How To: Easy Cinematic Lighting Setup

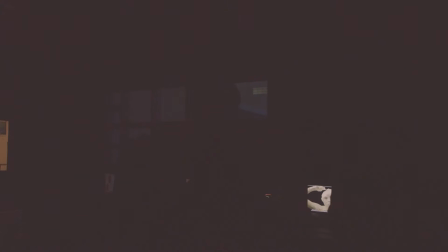0s
All right quiet on set! Jesus. Shhh.
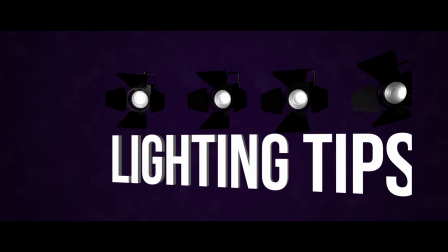What's up everybody? Welcome to another episode of Los Davalitos and today we're going to talk about lighting. Because I'm in the dark. So, the first thing we want to do is turn on our key light. Before you turn on a bright light you always want to say striking. So what do you say Manny? Striking! All right. We got our key light on. So I just want to talk about Mr. Davalos, aka Los Davalitos. He's a really good guy and he's taught me a lot of things in life. One of them is to make sure that you yell striking during a lighting session because you just, you don't want to blind your actor. Alright, so we are going to be using a Zeiss lens here.
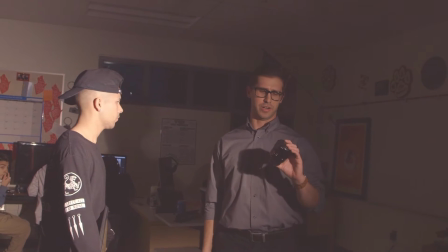55s
It's going to be the macro planar Zeiss lens 50mm. We're going to put this onto a C100 and we'll talk about the settings after that. Okay guys, welcome to Los Davalitos. So today we're just going to be talking about some lighting. So as you can see, this is very intense lighting in my face right now.
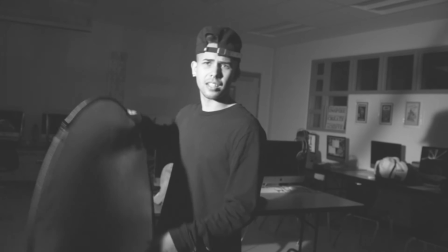71s
So all we're going to do is go ahead and put this diffuser on me and that's
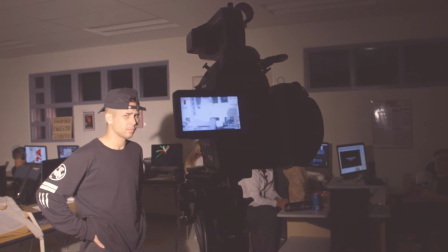80s
a little bit better. All right, our settings for what we're filming today, our temperature is going to be 3200.
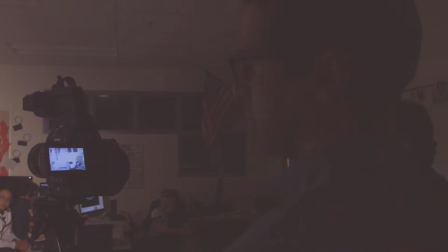85s
We're going to take the iris all the way down to 2.0 because that's the lowest it can go so we can get the really shallow depth of field.
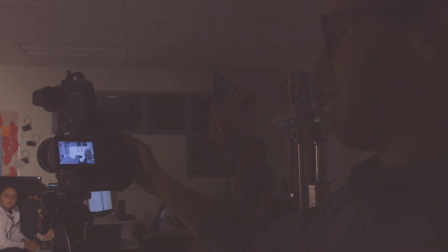93s
And then our ISO we're probably going to bring down to 850, but we're going to be changing that throughout just based on the lighting that we have.
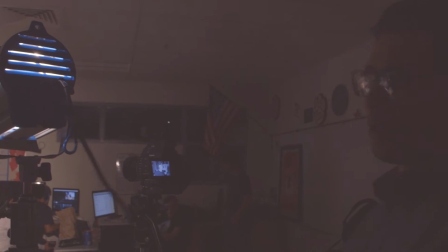103s
Okay, now when you're setting up your key light,
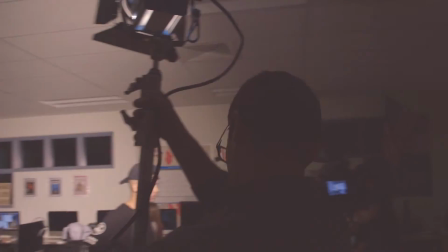105s
the most important thing is you want to get it at an angle that is at the opposite side of the camera so that you can enhance shadows.
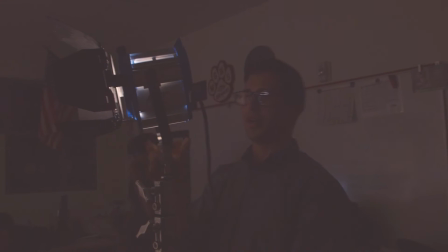113s
Because when you are trying to light in a cinematic way, you want to look for shadows so that you can create depth.
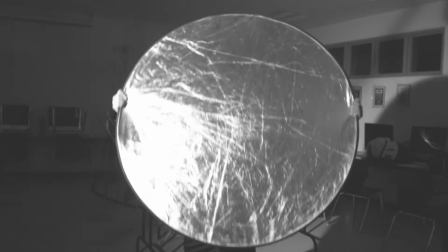123s
You've got your reflector here, you've got the silver and gold side, and then you've got the silver side.
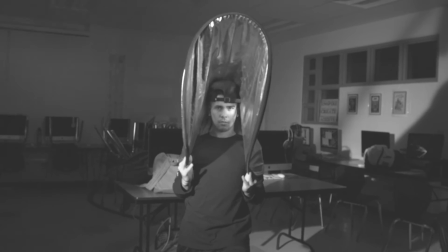129s
And what we're going to do is we're going to take it out.
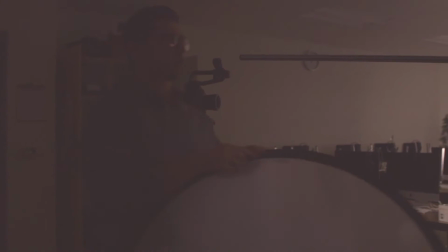131s
And we are going to just use the diffusion and we're going to put it in front of this RE650.
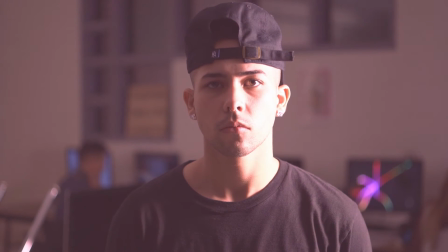143s
So that we can try to get a nice soft light on our subject Manny here, because he has to leave.
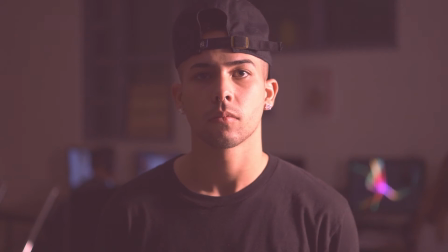150s
So we've narrowed down the light, we've got a nice soft light, but we still have some shadows on the other side of Manny's face, so we're going to bring in another reflector.
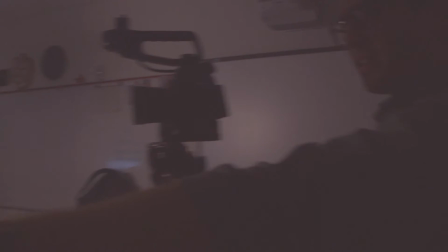159s
Alright, bring it over just a little bit more so we can bounce some more. So like, kind of like, see where the light is? Right there you want to bring it in.
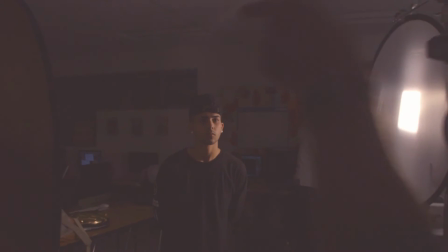166s
Alright, so you can get another C-stand here and set it up so that it's right there.
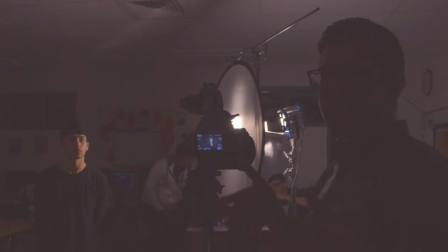171s
Sometimes it works better to have a C-stand because the person that's holding it can sometimes move a little bit and it might affect the light.
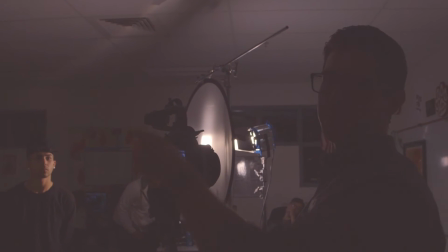177s
So if you look at him, he's kind of moving a little bit,
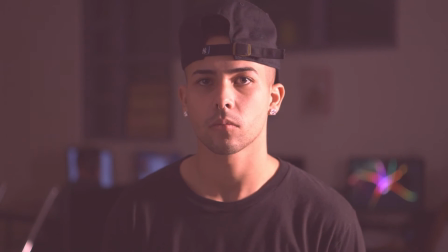180s
but that's okay We're not going for a blockbuster here The last thing that I want to add on
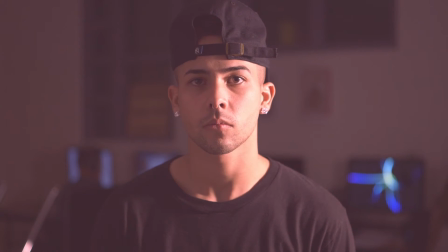186s
here is a backlight because you don't have The light behind is there's not very much light coming in from behind. So what I would do Is either put a lamp back there or put something back there in this case we might just get
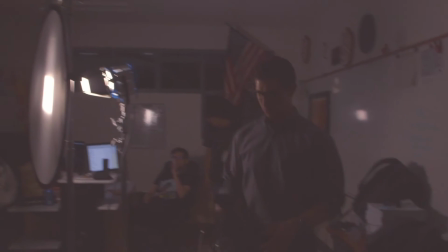201s
Might just get a hair light and see what happens Alec, what do I need to do right now to make this more entertaining for you?
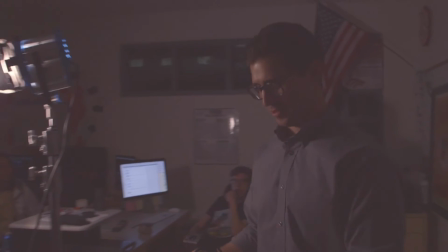208s
Do you want me to dance? No, I just want you to... Have you seen Darius before?
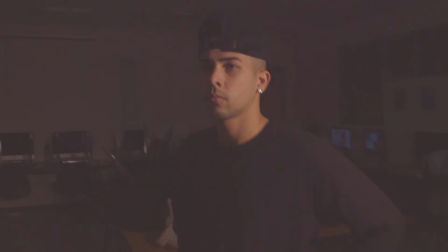213s
Say something, say something right now. Okay, right now I'm plugging in the light! Yeah, do that!
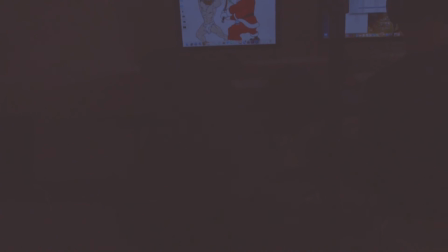219s
I love that! I'm not a clown, okay? I'm never doing this with you guys ever again. HA! HA!
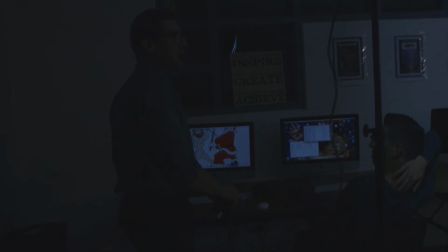225s
There you go! That's Darius! No! Turn on light! Okay, so what's really important is you buy lights that don't short.
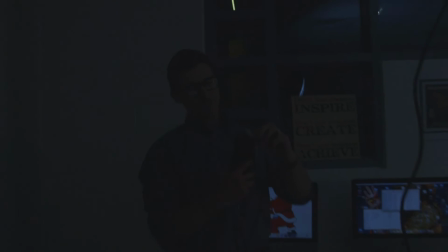233s
So, as you can see here, I taped this with electrical tape, but really I just need to buy a new light.
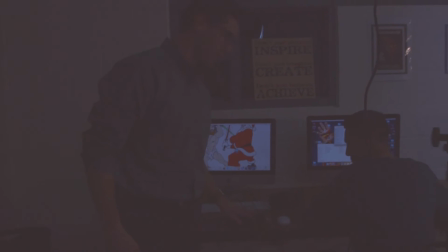242s
Just stay. Okay, so, if you slam it hard enough, it'll stay up.